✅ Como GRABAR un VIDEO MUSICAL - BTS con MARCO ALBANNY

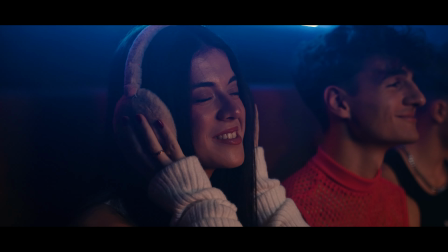0s
Bueno, estamos grabando aquí el videoclip de Nahui Goza y pues bueno, os voy a dejar con el detrás de cámaras para que lo podáis ver.
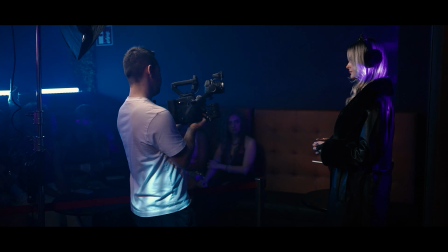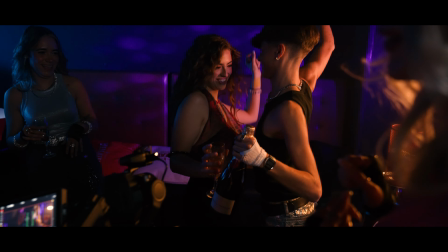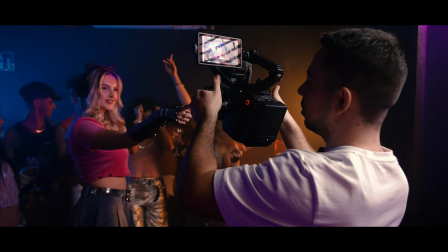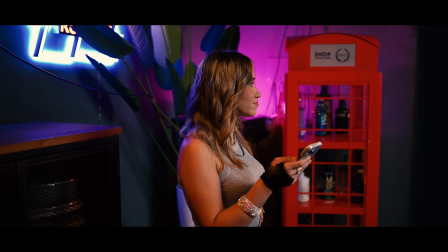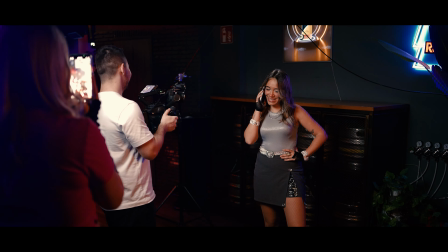43s
Bueno, aquí empezábamos con la primera escena del rodaje. Perdón.
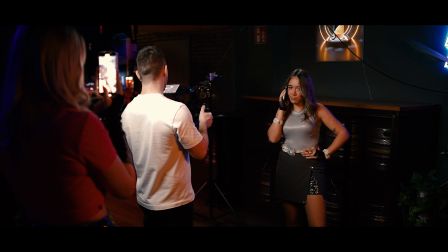47s
Todavía los chicos estaban nerviosos y teníamos que entrar en situación.
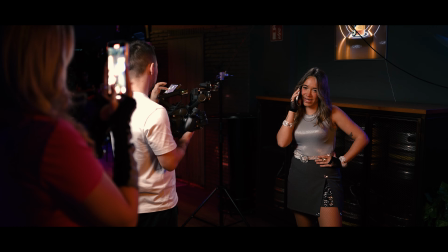51s
Siempre me gusta dejarles espacio a los actores para que vayan entrando en situación y así los actings salgan lo más natural posible.
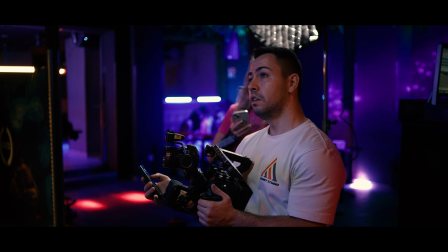57s Ven, seguro que desconectas, en serio. Venga, va.
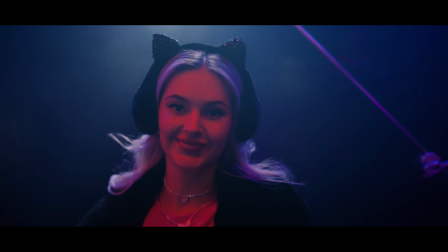62s
Aquí, como veis, estoy haciendo unos pequeños ajustes con los backlight y mientras los chicos estaban sacando fotos en la discoteca y interactuaban entre ellos.
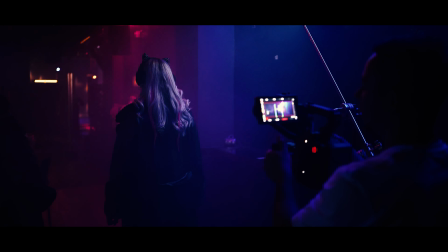68s
La verdad que hubo súper buen rollo en el rodaje.
A ver esas orejitas tan guay.
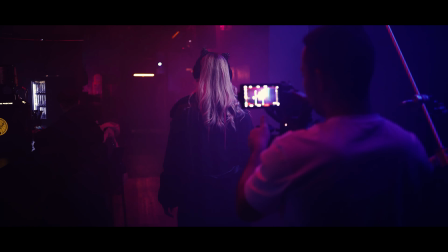76s
Aquí estábamos empezando con la primera escena del videoclip, que era el acting de Nahui entrando por la discoteca.
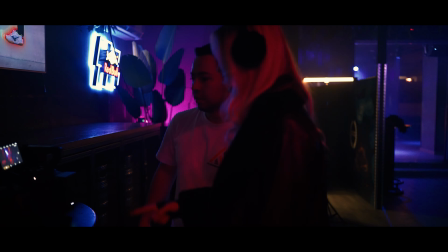81s
La ambientación que le quise dar a esta escena era como un bar estilo cyberpunk, con un degradado de tonos azules hasta granates, y como veis quedó estupendo.
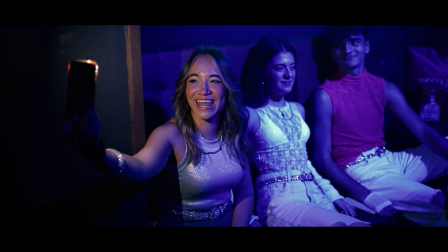89s Guay, este queda súper guay. Qué guapo, qué guay.
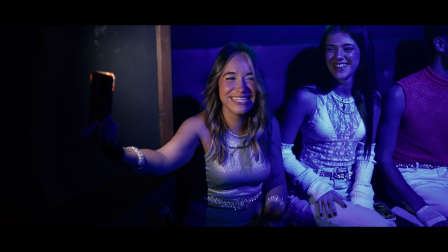96s Vale. Y nada, ahora tenemos que hacer unas tomas en una discoteca. En verdad, súper guay, porque no salía ayer.
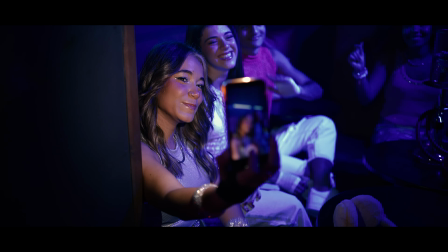102s Entonces, pues pronto. Así que nada, ahora vendrán esas tomas y ya lo veréis próximamente.
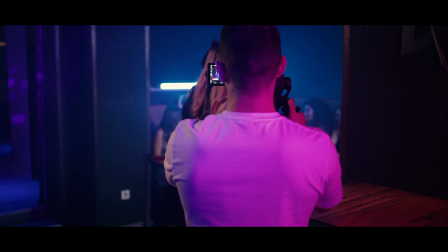110s Chao. Nahui, 3, 2, 1, vamos allá.
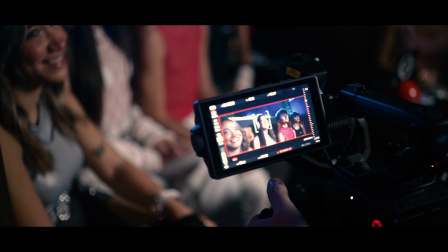114s
Aquí estábamos siguiendo con el acting, que Nahui ya había entrado en la discoteca y saludaba a sus amigos.
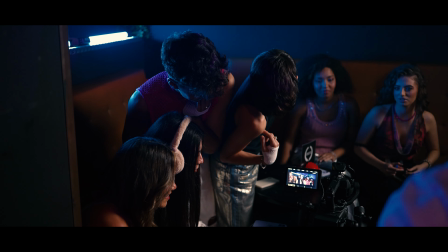120s Vale, mantén un poquito más de tiempo. Vale. 3, 2, 1, vamos allá.
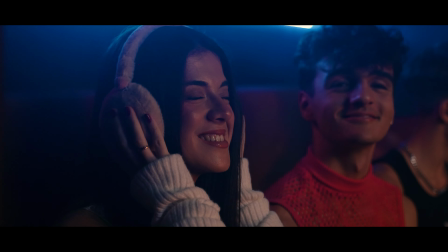129s Sí, está perfecto. Vale, vamos a hacerlo otra vez por si acaso,
¿vale? Siempre me gusta repetir escenas ya que al hacerlo podemos sacar expresiones más naturales de los actores.
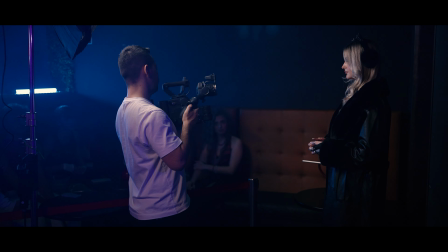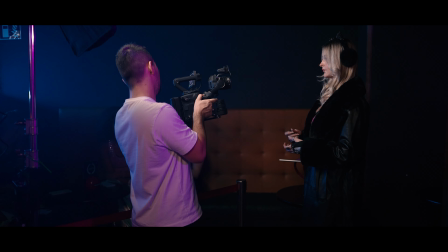146s Vale, orina en el cuerpo un poco hacia ellos. Ahí está, y mete un poquito para acá. Ahí está.
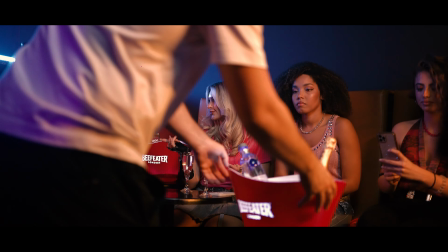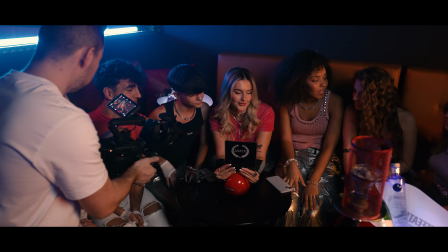158s
Empezábamos con el acting de la fiesta y como ves la gente ya se estaba animando.
3, 2, 1, o sea.
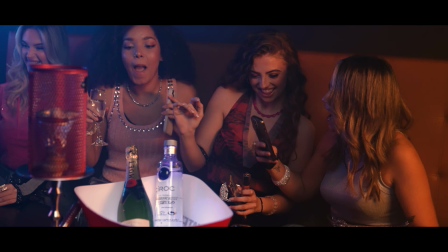164s Y ahí, este también. Bueno, así los modelitos. Y qué buenos.
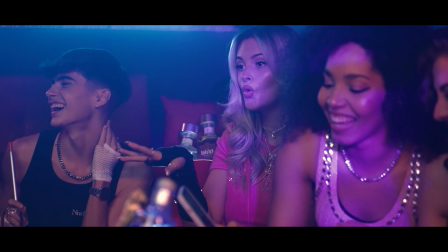168s
También hicimos unos recursos para el playback sentados mientras lo combinábamos con el acting de los actores.
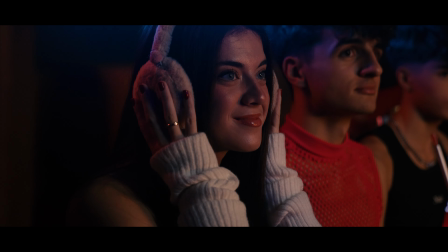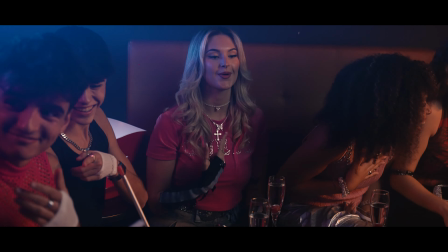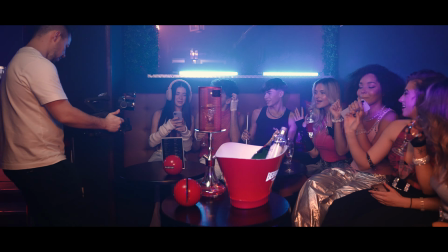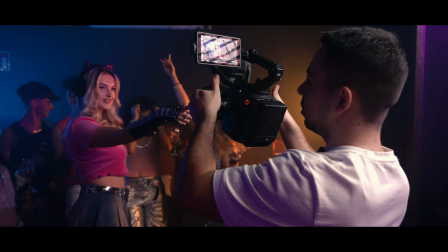188s
Luego empezamos con los playback principales.
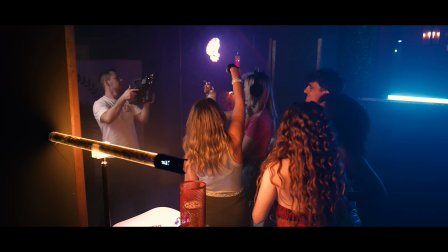191s
Aquí quise utilizar otro esquema de iluminación para separar la cantante del resto y así utilizar un esquema de iluminación diferente.
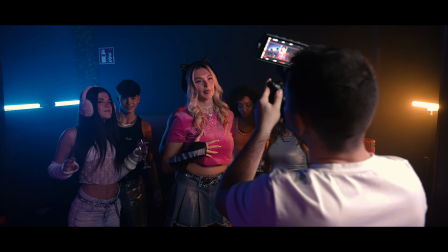197s
Como vemos, la cantante tiene una iluminación y el resto tiene otra. Y para eso utilizamos otro esquema de iluminación.
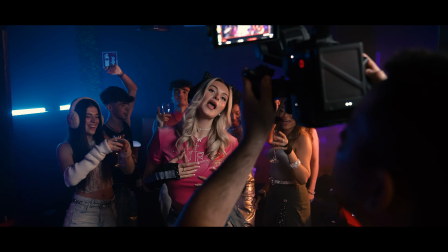203s
Si te preguntas el equipo que estábamos utilizando, utilizamos la cámara del DJI Ronin 4D para grabar todo el videoclip.
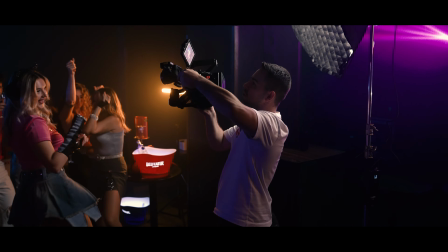210s
Luego, como iluminación, utilizamos un Octavox con una luz de 5600 como luz principal, 4 tubos para dar ambiente y sobre todo la iluminación de la sala.
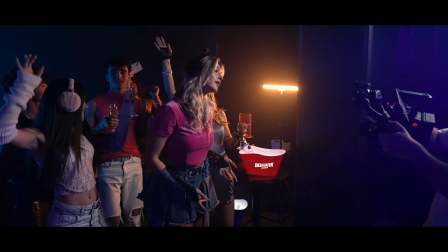219s
Para el detrás de cámaras, por supuesto, estaba Chris, que os voy a dejar abajo su link para que lo conozcáis.
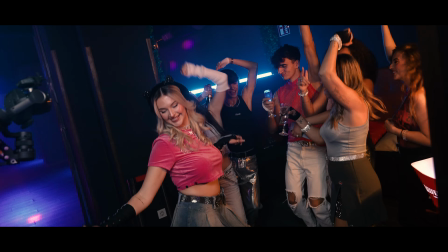223s
Y también utilizamos mi cámara, la Sony A7S3 con el Sanyang VAF 35mm.